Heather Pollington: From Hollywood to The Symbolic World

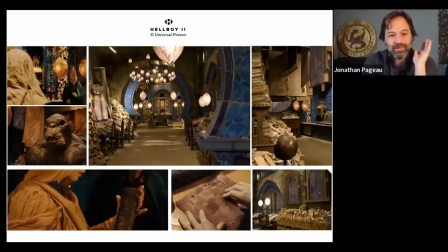(15:31)
So I have to say, I want to tell everybody, I mean, if you haven't seen Hellboy 2, just visually, just for the visuals, it is worth watching it's pretty astounding
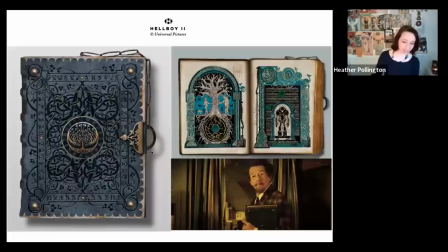(15:41)
um so yeah what this is one of the hero props from hellboy 2 and this you know pretty much you know early in my career being given this was pretty amazing because um it's right in the first scene and professor broom has this
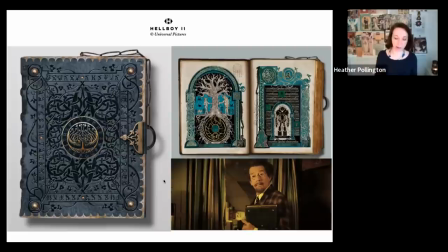(16:00)
book and it basically introduces the whole world of the golden army and they use it as a portal for an animation so it's in close-up so this is one of the examples this is my visual uh which I just drew in a computer on the left um but then it did you know get made uh by some book binders in
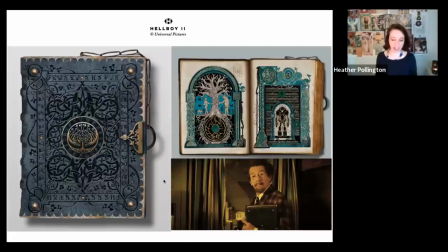(16:16)
budapest and leather and everything um and I think it was interesting because I knew we were sort of in the medieval world but you can tell by looking at it you know the colors are pretty lurid it's definitely in the world of fantasy it's got a robot in the middle um
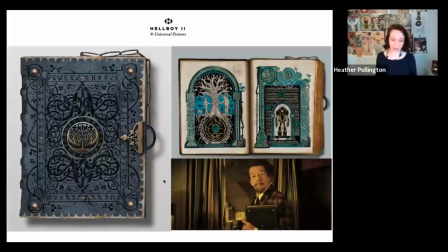(16:32)
but it's it's something some really valuable thing that i learned from guillermo is about kind of style and color you know one thing he said was hellboy is red and therefore everything in the movie is pretty much green and blue um because you always want hellboy to be the focus so again
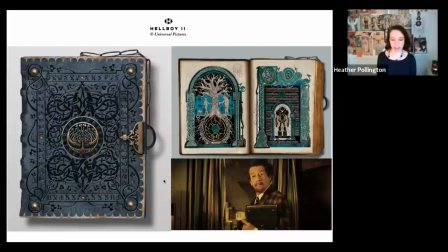(16:51)
just to explain that what i do is never like about an individual object or me it's always complementary it's always part of the the drama that we're creating and so you have to have all those considerations in place when you're designing stuff um but there's such a there's such a sensibility
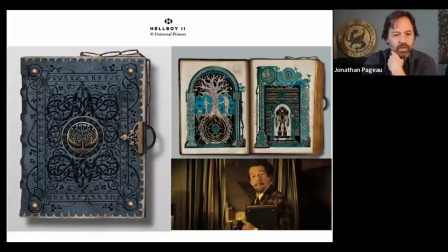(17:10)
go back to the the one before like if you look at the little tree that you designed there on the left the the little kind of uh symbolic tree there i mean it has it really has it has a an understanding of how to make a symbolic tree but it
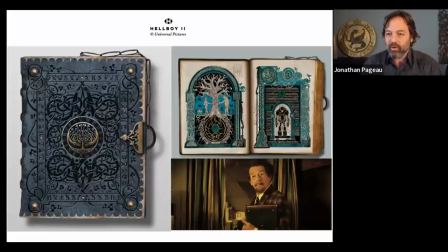(17:28)
doesn't look like any other one that i've seen before and so that's why it really works in terms of a fantasy movie that's also related you know it's like it's related to to our history because it it's as if there's a secret history kind of going through our normal history and that's what it feels like when you
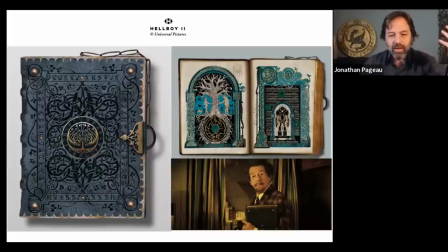(17:44)
see it it's like oh that's a obviously that's like a tree that i could see in an old design or like islamic art i'm not sure but it it looks like that but it's not quite that it's interesting you you picked up on that because i i actually didn't draw that tree so I
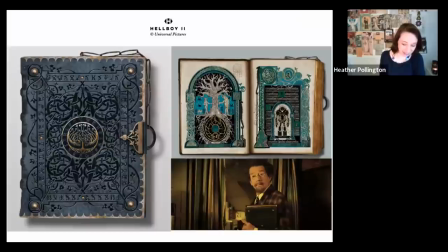(17:58)
got that from Guillermo um I think it was it was a it was a piece from the concept art that I had to integrate so that can happen quite a lot again this this process is massively collaborative um and you know there's a lot of people involved so
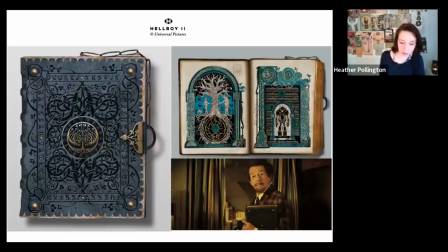(18:13)
sometimes you'll get given something so I that was the only thing I got and then I developed the book around it but like you say there was already a good language in there that I could use and kind of extend out um but you can see there the lettering around the outside that's like a kind of bespoke alphabet that we
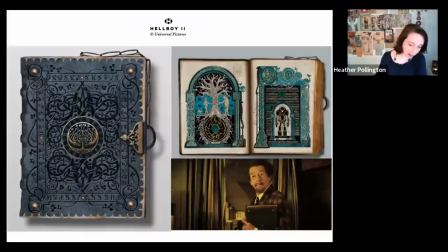(18:30)
developed in our department um so
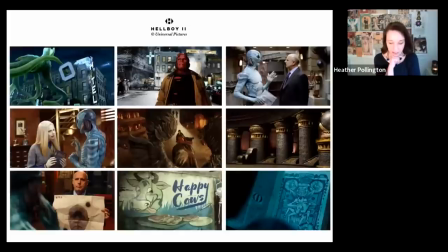(18:34)
so these are um yeah some of the other bits and bobs from hellboy 2 that i did um you can see there's quite a few here there's a lot of hero props in that in that film um this one you know it's just an
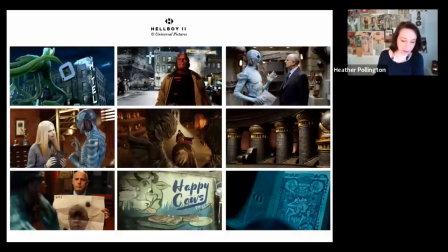(18:47)
incidental hotel sign um where this creature kind of rips off the air so it can be something as boring as that that you have to design um here you can see hellboy stood in front of a it's it was supposed to be under brooklyn bridge and we built the whole thing in budapest
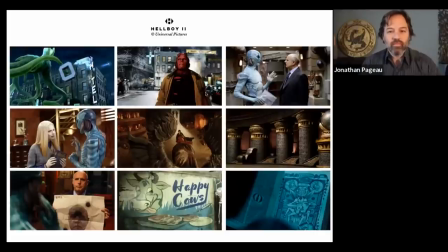(19:04)
um and we had to do all the storefronts so again you're kind of you're trying to um reference like contemporary new york but at the same time you know you're in the comic book world so everything is like exaggerated oversized oversized i did this i don't know if you can see i did like daddy
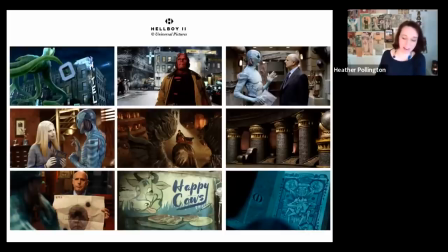(19:23)
o's garage because we were referencing like sort of 50s comic book americana so yeah it's it's really a world of its own and you